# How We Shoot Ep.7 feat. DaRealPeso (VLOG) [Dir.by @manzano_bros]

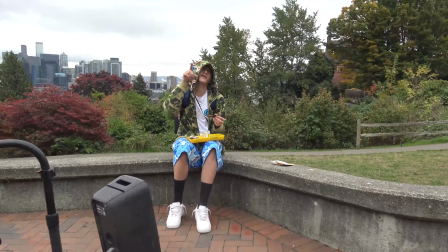(0:04)
I got the bro peso
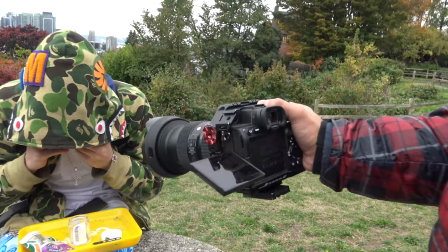(0:08)
What kind of take are you getting? I'm trying to just get like cinematic shit and like still shots I'm watching a shit ton of videos yesterday trying to get some ideas This kind of
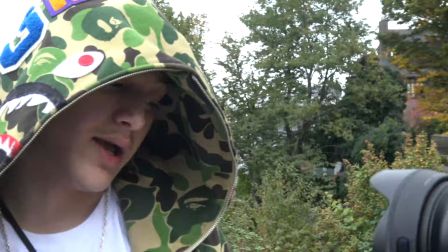(0:15)
has like a little cinematic feel That's why I'm trying to get like close-ups right now Cause it gets to that blurry background shit Hey man, you already know what's happening with this big DRB shit You know what the fuck going on?
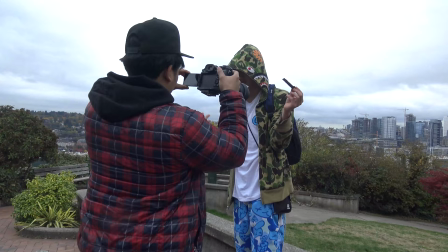(0:25)
We out here with Malzano brothers Shout out real quick Shout out all the migs man Big DRB shit not the titty all right what's up
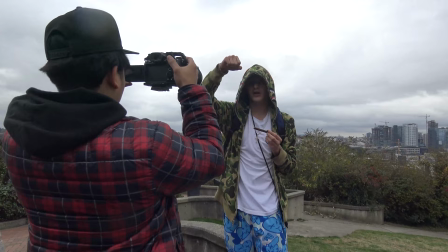(0:31)
guys for this scene right here i'm trying to catch the background a little bit and have it sort of like blurry to give it that depth of field
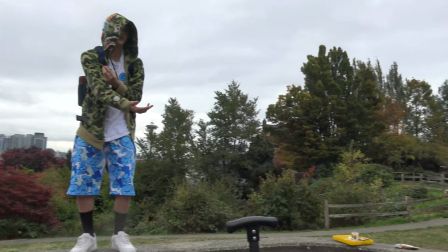(0:38)
making cinematic make him pop more in the scene so that's what i'm shooting right here lady keeps making us turn down the music
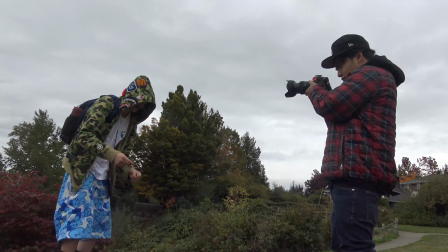(0:45)
so a lady was making us turn on the music saying it was loud so we moved but either way i was gonna move just to get a different angle always mix up your angles and when you're Running gunning. So I just got some quick close-ups. I'm cool a little moon right now I'm gonna get the VHS get some B-roll and shit here before your girlfriend comes up
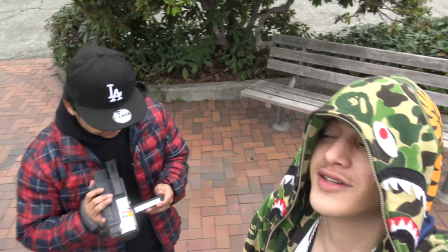(1:04)
We got buddy over here popping out the VHS camera man Know what it is So right now I kind of want to get a cool little downward angle type shit.
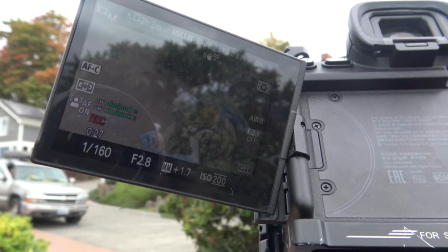(1:13)
So I've seen a bunch of videos that have like cinematography in it Try to get into the tripod again, man,
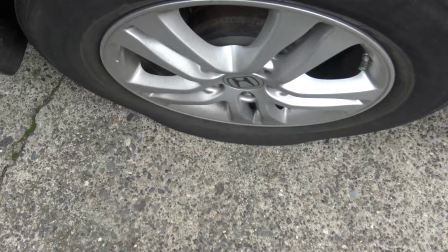(1:21)
you gotta always invest in a tripod He's got them recording the first thing out here in this park and the fucking tire needs to put some fucking air in it I just got a quick little pickup shot of like him in the car actually look fire I'm trying to get like more contrast so it's dark in there and it was light
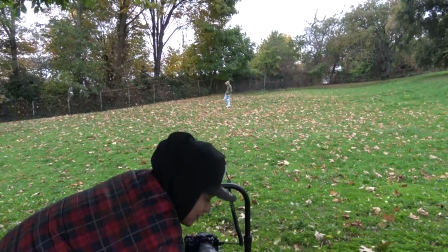(1:34)
out in the first scene So that's contrast bright and dark So right now we're about to do like a rotating scene Dude as fat
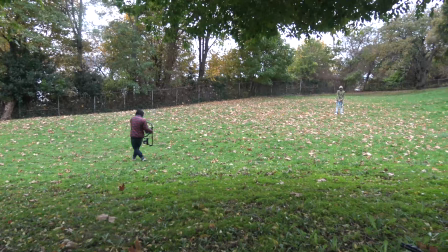(1:40)
as could do it Let me see my fat ass could do it I'm tying my shoes to get ready With this shot right here I kind of
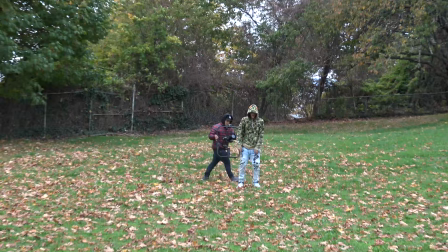(1:45)
had in mind already that I wanted to do like a rotating scene where I spin and he stands still because i kind of like how that
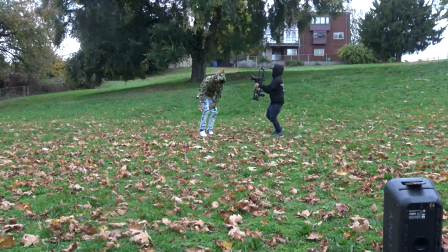(1:51)
movement look when uh you're close up to him and right here i'm just gas because i'm fat what's up guys we're here we're friendly fire
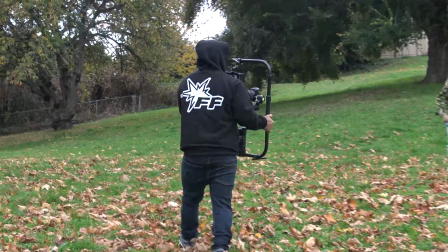(1:58)
now uh manzano bros is over real clip is over we're contracted by friendly fire now you can follow the camera this one you can like rotate with me just follow the lens i'm catching my breath hold on i'm not a young buck no more i'm too old like 23. i'm too old
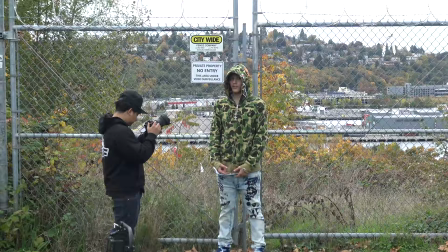(2:17)
I'm gonna do this one. This is why ladies and gentlemen, you always got to hit the gym,
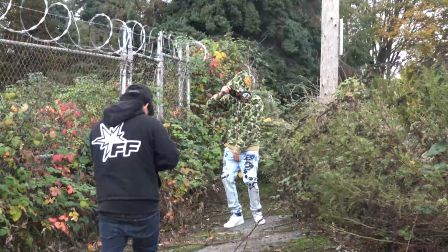(2:21)
man Gotta build up that cardio right here I just wanted to get a different scene from the grass trying to capture that bar wire and make it look grimy Just another running gun type shit
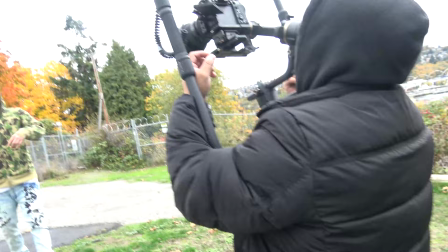(2:32)
We got Miko doing we got Miko doing a crazy stop right now So for this scene peso show me a video of like when you walk and your body stays in place So I try to do that effect and then actually finish the video and it came out pretty good hey guys we got done with our second location by the way this is not planned this is a running gun shoe but you gotta always think we just gotta think of like a planned shoe adapt it to your situation second would be oh yeah second would be get a lot of footage footage is key and just have fun with it those three keys adapt a lot of footage and have fun i'm trying to get one last scene
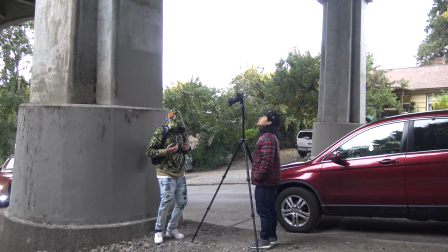(3:11)
just make it moody the video a little moody add a little mood to it i gotta piss so for these last things i wanted to capture the grayness and the dirtiness
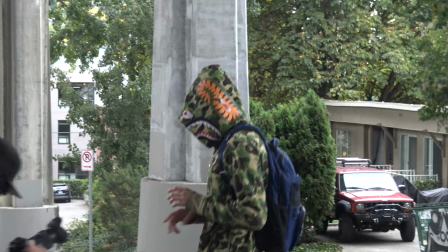(3:19)
of those pillars giving that grimy moody feel but looking at this footage right now i wish i captured those rocks that were on the floor and i was basically trying to
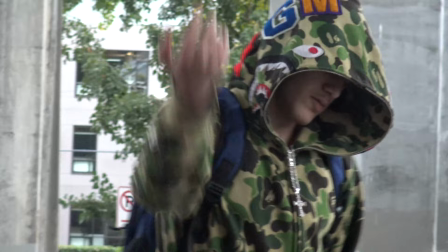(3:26)
capture the mood that he was expressing in the song but that's my next mission on this videography shits trying to capture mood Cut, Thomas Rap. Thomas Rap like a rap burrito.